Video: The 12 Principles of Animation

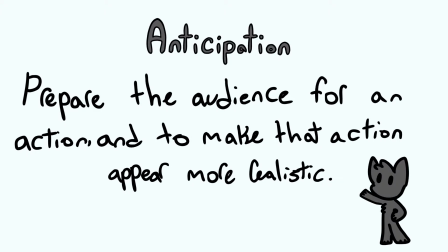[0:06]
Anticipation is used to prepare the audience for an action and to make the action appear more realistic.
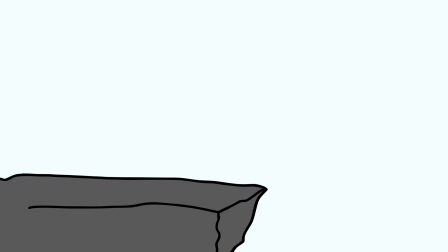[0:11]
An example could be the character standing still above a cliff before falling to his doom, the sudden stillness giving the audience a moment to prepare for the fall.
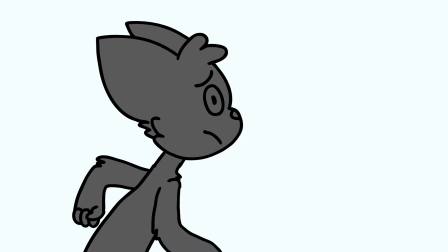[0:18]
Most of the time, anticipation like that is used for comedic effect.
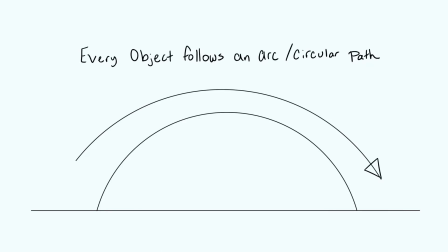[0:23]
Every action, with few exceptions, follows a circular/arc pattern, especially the movements of people and animals.
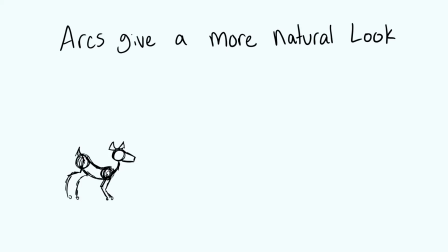[0:29]
Arcs give animation a more natural look and flow. Think of all movement as a swinging pendulum.
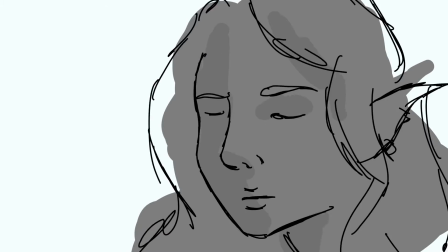[0:37]
Solo drawing is where the animator or artist needs to show the character in a more realistic, artistic way.
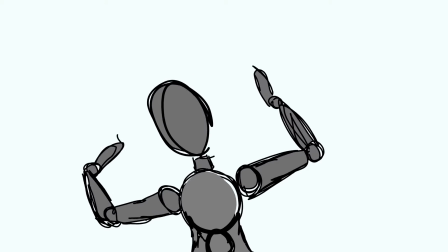[0:45]
Does the character have width, depth, or balance is what you need to ask yourself. Character appeal is the ability of the character to appear real and interesting.
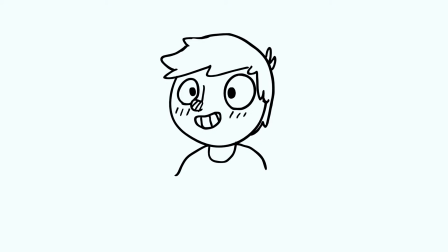[0:56]
Characters designed with symmetrical or babyface qualities tend to be more likable, as opposed to complicated or hard-to-read faces, which typically lack appeal.
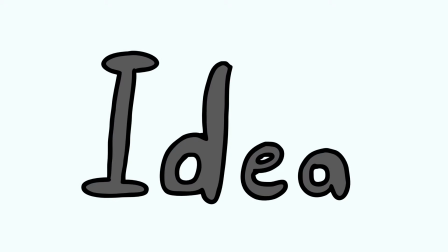[1:06]
Staging. Staging is the presentation of an idea so that it is clear. The goal is to make it clear to the viewer what the main action is.
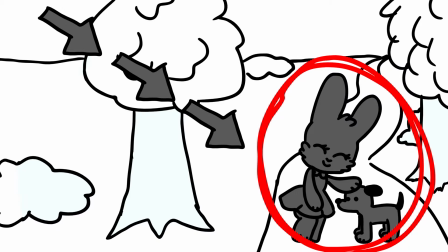[1:14]
An important idea is to try and lead the viewer's eyes to that action. Stray away from crowded shots when you plan on having a character talk.
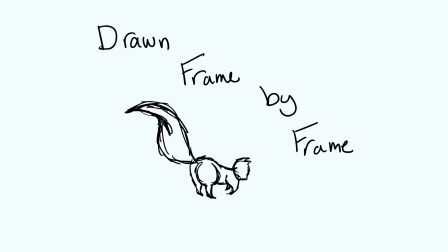[1:23]
Straight-ahead action is when you draw each frame of an animation until you reach the end. This makes the movements of the character look more spontaneous and zany.
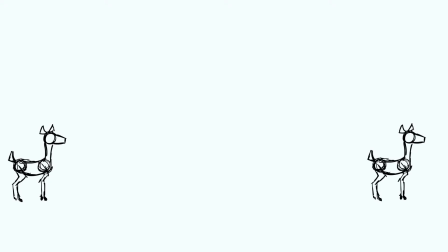[1:31]
Post-pose action is when you draw a sequence of poses starting from the beginning to the end, then going through and drawing all the in-between frames. Either the animator or the computer can draw the in-betweens. The most important animation principle is called squash and stretch.
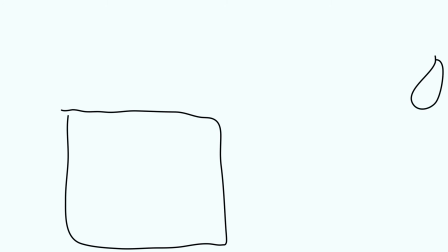[1:45]
When an object moves, its movement indicates the rigidity of an object. Many real-world objects have little flexibility, such as furniture.
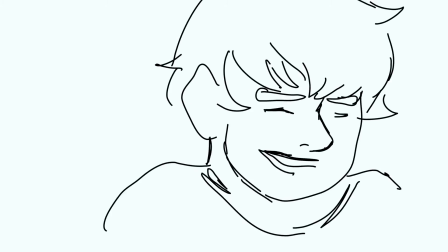[1:53]
However, most organic objects have some level of flexibility in their shape. Exaggeration.
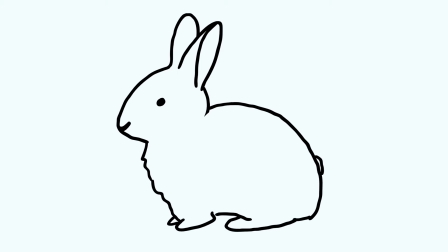[1:59]
Perfect imitation of reality can look static and dull. Remain true to reality, just presenting it in a wilder, more extreme form. Timing. Timing is the amount of frames an object takes up as it moves across the screen.
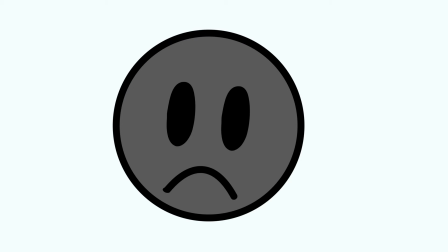[2:14]
It can imply the weight, speed, and emotion of the object. The faster an object, the less frames it will use to fly across the screen.
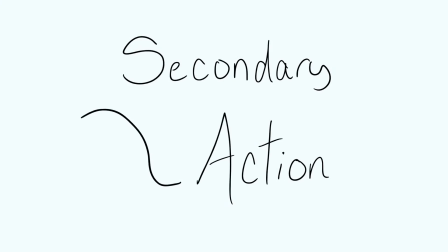[2:21]
The opposite applies if the object is slower. A secondary action is an action that results directly from another action.
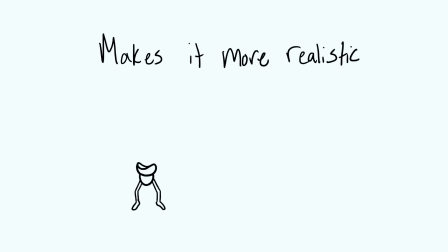[2:28]
Secondary actions are important in heightening interest and adding a realistic complexity to the animation.
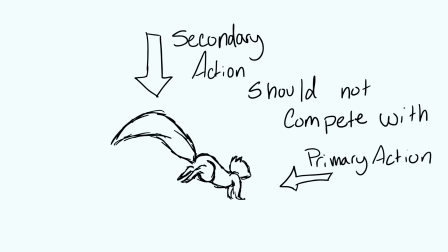[2:33]
It should always be subordinate to, and not compete with, the primary action in the scene.
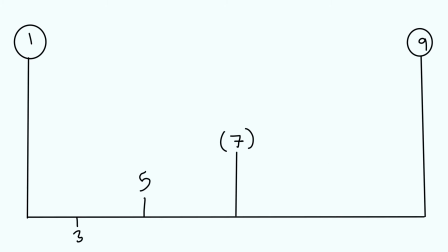[2:39]
Ease in and ease out, or sometimes known as slow in and slow out, is the spacing of in-between frames at maximum positions.
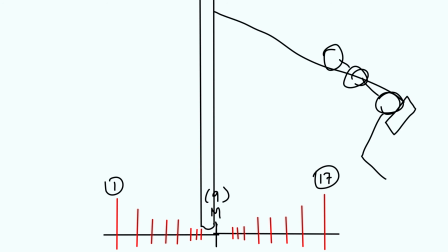[2:46]
It is the second and third order continuity of motion of the object. Rather than having a uniform velocity for an object, it is more appealing.
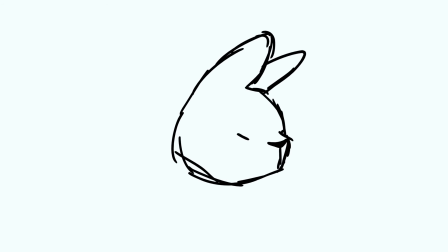[2:57]
Overlapping action. Overlapping action is when one part of a character splits off and goes its own direction when the character changes direction.
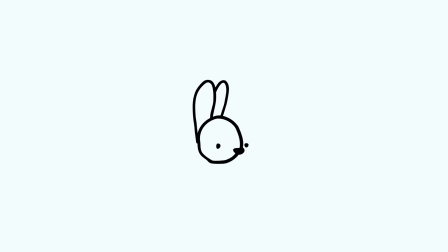[3:05]
For instance, when a rabbit bounces up and down, the ears will lag behind and fly forwards as it goes up and down.